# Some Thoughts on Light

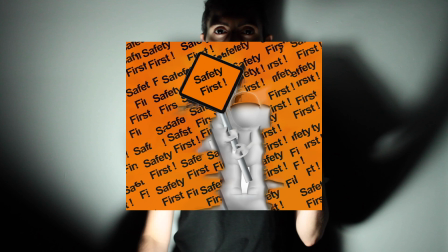Regular non-LED light bulbs get very hot. Lighting gels are made of heat-resistant plastic, but they can still melt if used improperly. So if you're putting anything on top of a hot light, be aware of its potential to be a fire hazard.
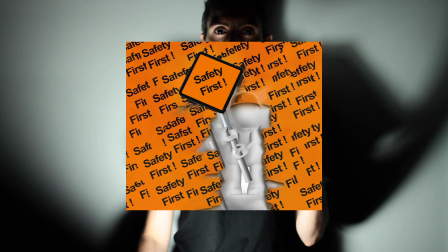Do not put a gel directly onto a hot light bulb, and never leave a gelled light on unattended, especially if you're using something that's not actually designed for lighting use. Some gels are white or clear and are for diffusing the light.
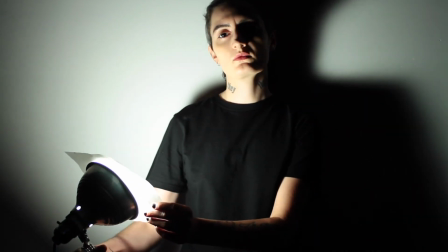Here you can see the light get a little softer.
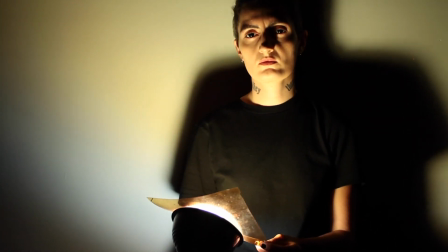Some gels are for color correction. Here you can see the cool light becoming a little warmer.
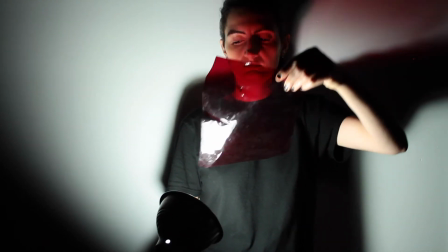Some gels are for dramatic color.
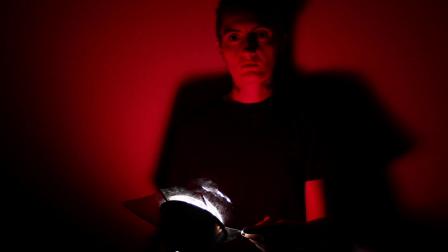Note that if I'm using a red light, objects in the scene that are actually red will, somewhat counterintuitively, look less red. So if you're using fake blood under a red gelled light, you may want to use a liquid that is darker than red, or a different color of light, to get the desired effect.
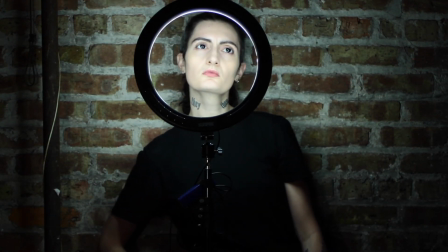When considering color, consider not only the color of the light, the color of the costume, but also the color of the background. Here is that ring light's cool white setting against a brick wall, looking a little warmer than it did against the plain white wall.
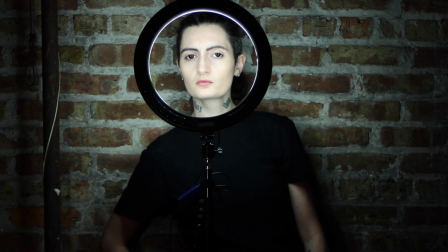Light hits the wall and bounces back onto the subject, so your lighting will look different with a white wall versus a dark wall versus a colorful wall.
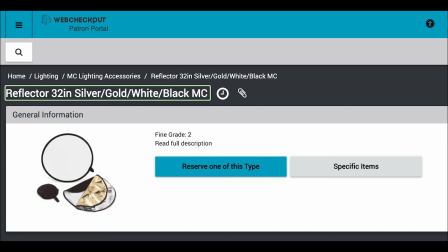Speaking of bouncing light, the Media Center also has a reflector you can check out,
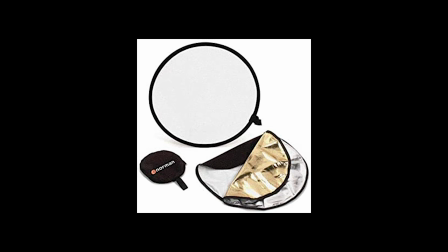which has different parts that can be zipped on and off to make it silver for cool light, gold for warm light,
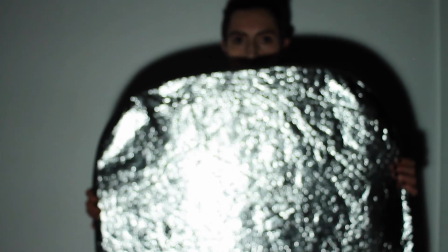or white for softer, more neutral light.
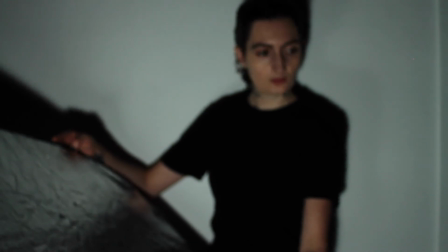They make reflectors specifically for lighting for photography and video, but you can also use other materials to get a similar effect.
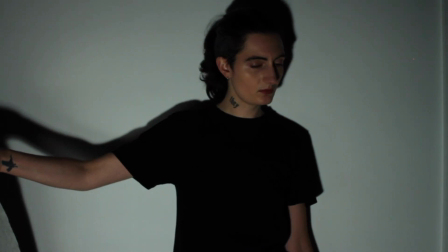This is one of those sunshades designed for the dashboard of your car while it's parked in the sun so it doesn't get hot inside.
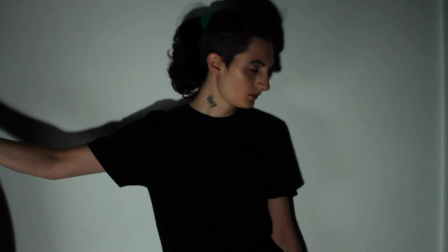By adjusting the angle, you can see the light being bounced to different positions.
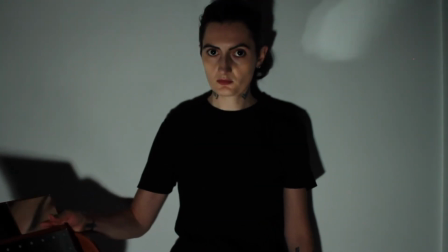And here I'm using a small mirror to reflect the light.
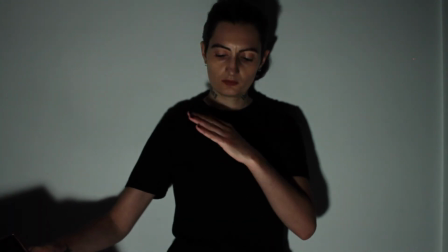You could also try using a big sheet of white poster board, or even some cardboard covered in aluminum foil.
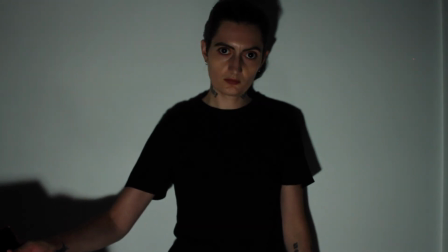Play around with anything white or reflective you have around the house.
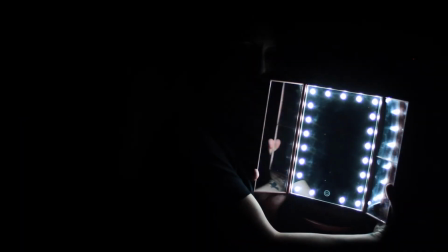While looking around your room and thinking about light, consider any little additional light sources you may have lying around. That small mirror I was using to reflect light actually has its own little lights, which can be used for a unique and dramatic look.
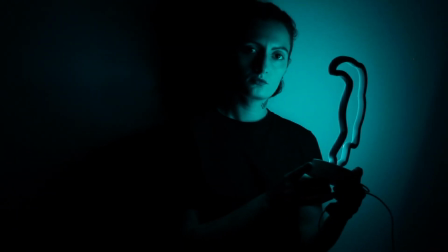And here I have a little novelty light, a sort of faux neon LED light in the shape of a bird, which I had gotten to decorate for a party a while back.
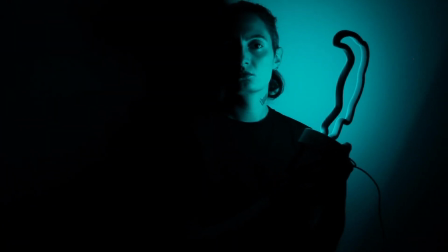It actually looks pretty good on camera. You can also try moving a light around to create a flickering look, especially if you're wanting to evoke a flashing neon sign or cars passing by outside.
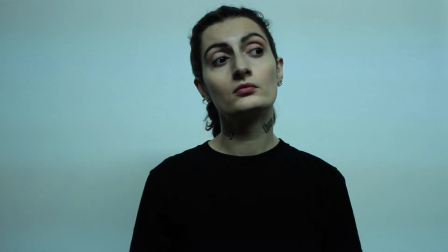And here I am in some fluorescent lighting. We've spoken previously about setting shutter speed for video and how there are some guidelines to follow.
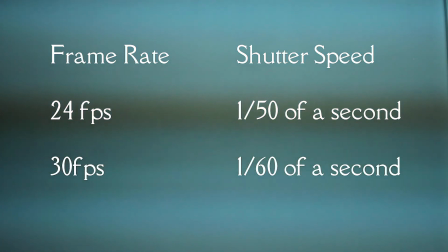If you're shooting at 24 frames per second, it's recommended that you use a shutter speed of 50, or 1/50th of a second.
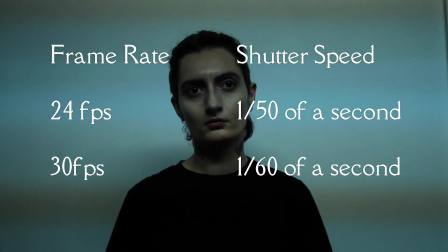If you're shooting at 30 frames per second, it's recommended that you use a shutter speed of 60, or 1/60th of a second.
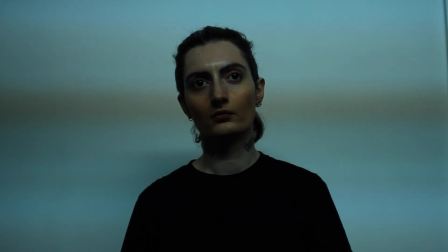If you don't do that, something that can happen is your lighting getting weird on camera.
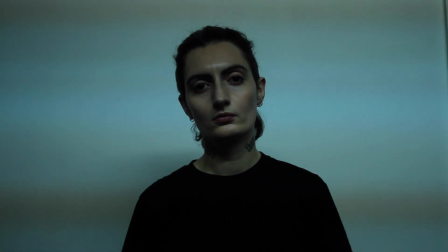This is especially obvious here with fluorescent lighting. You can see the moving stripes getting more visible with a different shutter speed,
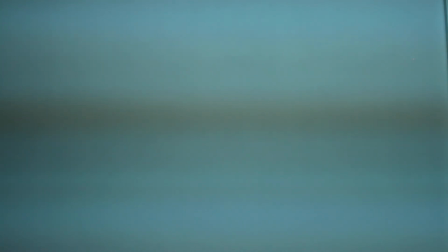and then getting less intense as I adjust the shutter speed back to 60.
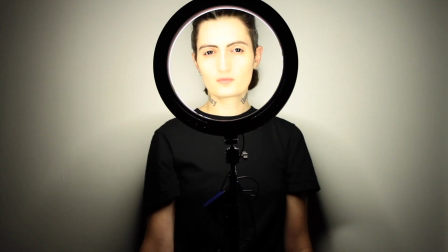Thank you for watching, and may you enjoy your adventures in light.